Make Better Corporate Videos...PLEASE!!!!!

Not yet. Oh, there's too many little things going on here. There we go.
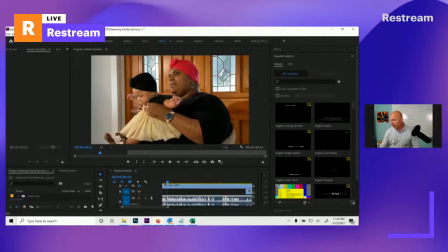I'm going to turn this on so you can see this again here. And you don't really need to worry about me, but I'm going to pull up 2 things.
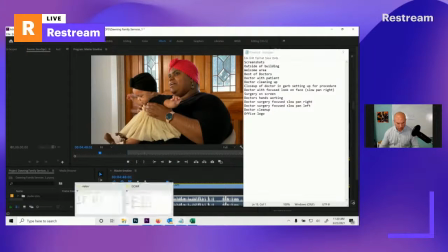I'm going to pull up this, and I'm going to pull up. We have a client.
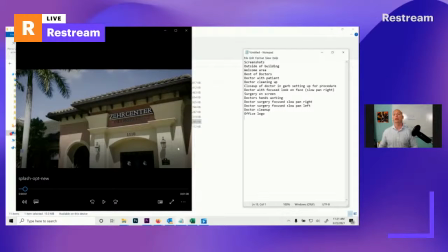I'll stop this. We have a client who we're redoing their website, reskinning it basically. And they really like this one website, this Zier Center website. And this is on their homepage. It's the video that plays in the background, right?
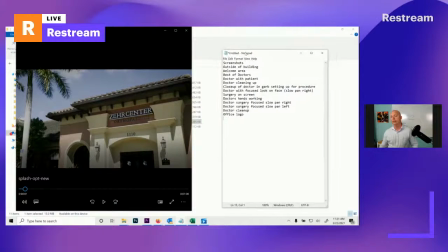So I did create kind of the little bit of the notes that I saw, and you can see those on the right-hand side here. But watch how this video progresses, right? It starts in, it tells the story a little bit, and then it leaves.
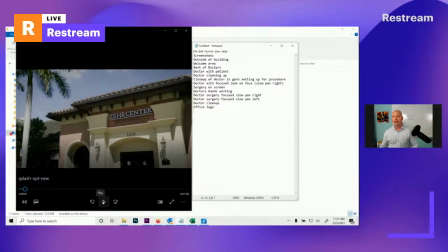So just watch a couple things as we go through this, okay? So again, we're starting out here outside a building, and notice how movement is occurring, right?
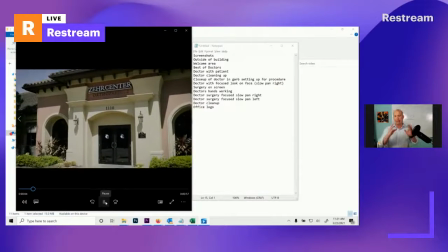Movement is entering the guest. The guest it's welcoming them into this scene, right?
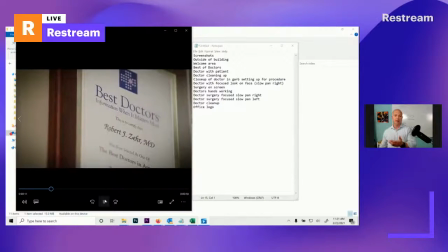Now we see that welcome area is something that's directly going to connect. This is directly connecting with the brand.
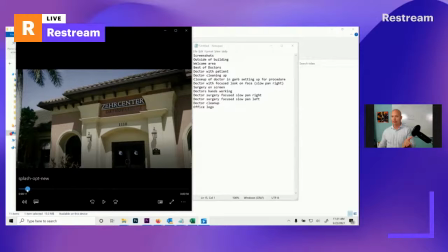So when they walk in, they're recognizing this that they've seen online. Let's say they scheduled their first appointment with them.
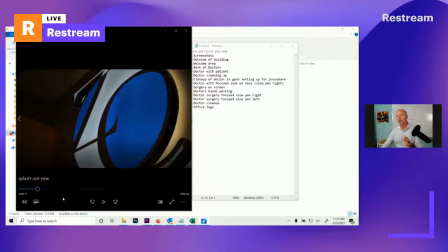They've actually gone through and now they're seeing this, which is probably one of the critical main elements or featured elements in the actual office.
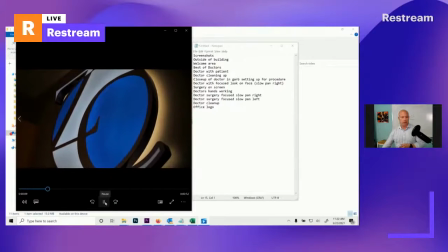Then we're going to talk about, how good they are, right? And you notice there's movement associated with all of these, right?
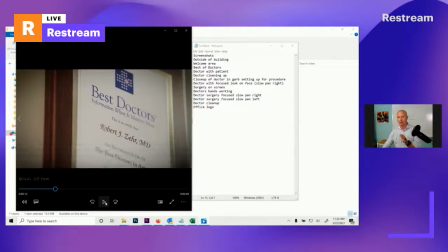Even if it's simple, just a little bit of a pan left to right kind of thing going on, right? I love to see how the blur back out here.
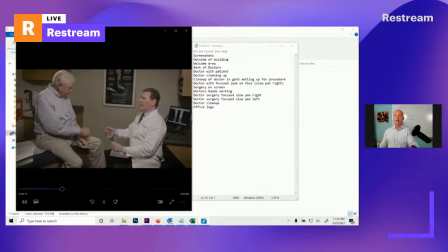The lighting is done really, really well on this one. Okay. This one I don't really care too much about, but we're talking about relationship with people, right? So you have the best doctors, a doctor with patient. We're saying that, there's consultation going on.
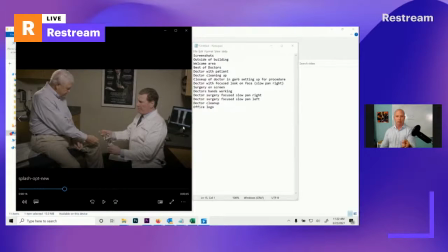Typically, I wouldn't like this scene. I do like how we do have the kind of the orthopedic, the knee thing going on, and he's talking about that. But I typically don't want my clients low. I want them on an equal level, and I want them smiling a little bit more in terms of the
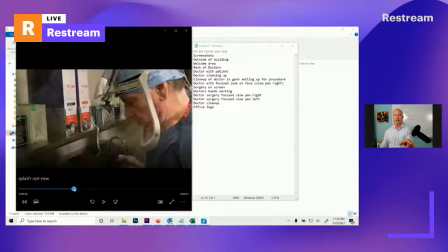connection here with the patient. This shot here is a little bit dark for me, and it looks like I do like the feature on the equipment, but there's a better feature element in just a moment.
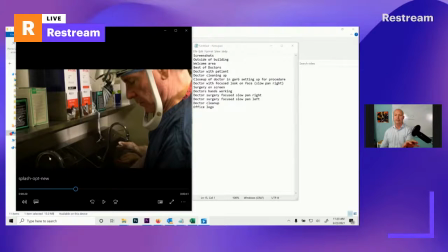They're showing that cleanliness is important. This is poorly lit and things like that, so I'm not sure, and it's not really that sexy of a spot anyway.
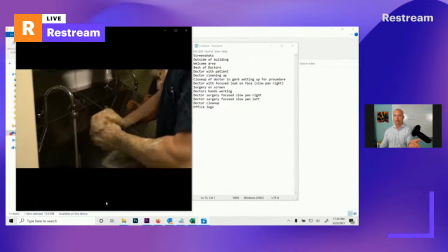But I mean, cleanliness is important. We get that. That's cool. But this is a great shot here.
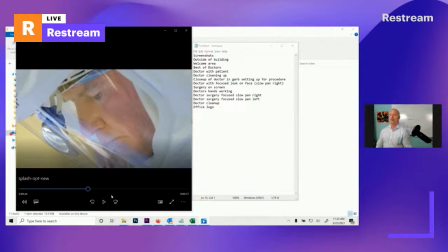Look at how what this communicates here is this doctor is really, really not spending not shorting a dime when it comes to the technology, being up on stuff. I mean, it looks like he's got it looks like a hazmat outfit. Plus, he's got a light going on.
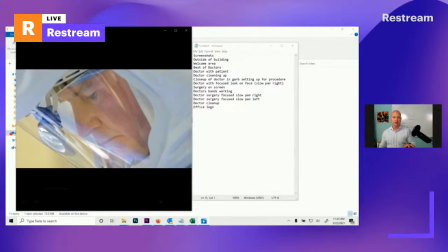The lighting is lit well in this case. Okay, really, really good.
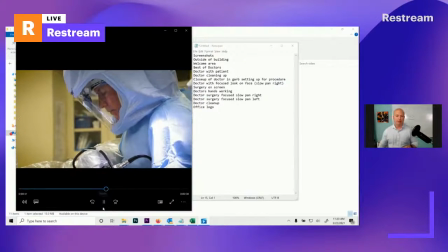This shot right here is him prepping for something, obviously. And I don't think it's terrible.
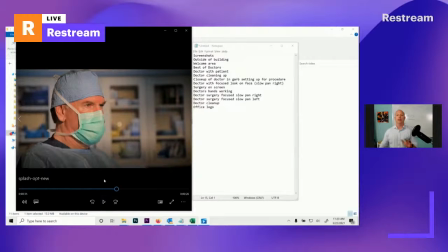I think it's okay. I love this shot. Okay, and you're going to see, so we have extreme intensity on his face. I think the lighting could be a little bit better, but I like this shot here with the lighting, especially as the camera kind of pans, and then we actually see what he's looking at,
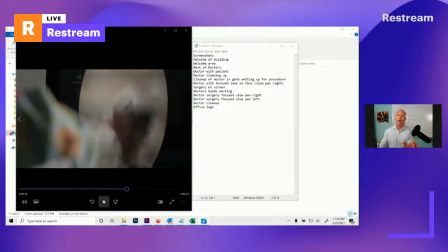supposedly. And I think that's so cool. It's beautiful. I'm not sure, and then you get into the
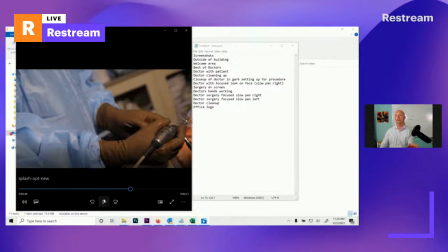shot here. It looks like he's preparing for Thanksgiving dinner at this point. These rubber gloves, I mean, it looks like he's going to change oil or something.
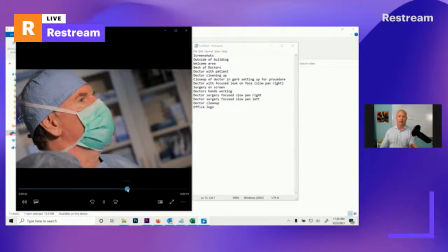I don't really care for that too much, but it looks like he's carving the turkey, actually, especially as he's yanking things.
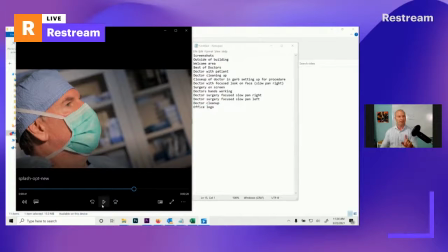We don't like yanking things. Yanking things are not good. And I'll show you an example of why that is the case in just a moment.
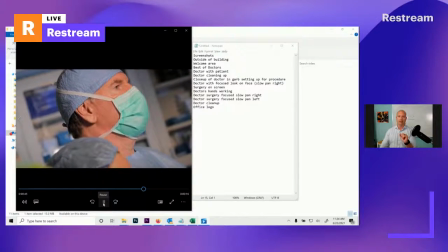The lighting here is a little bit better, by the way, right there. So it may have been later on the day or earlier in the day, I don't know.
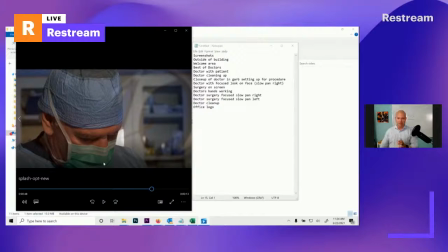That shot right here, again, we don't typically want to see a submissive kind of movement with a doctor or anybody, our client specifically.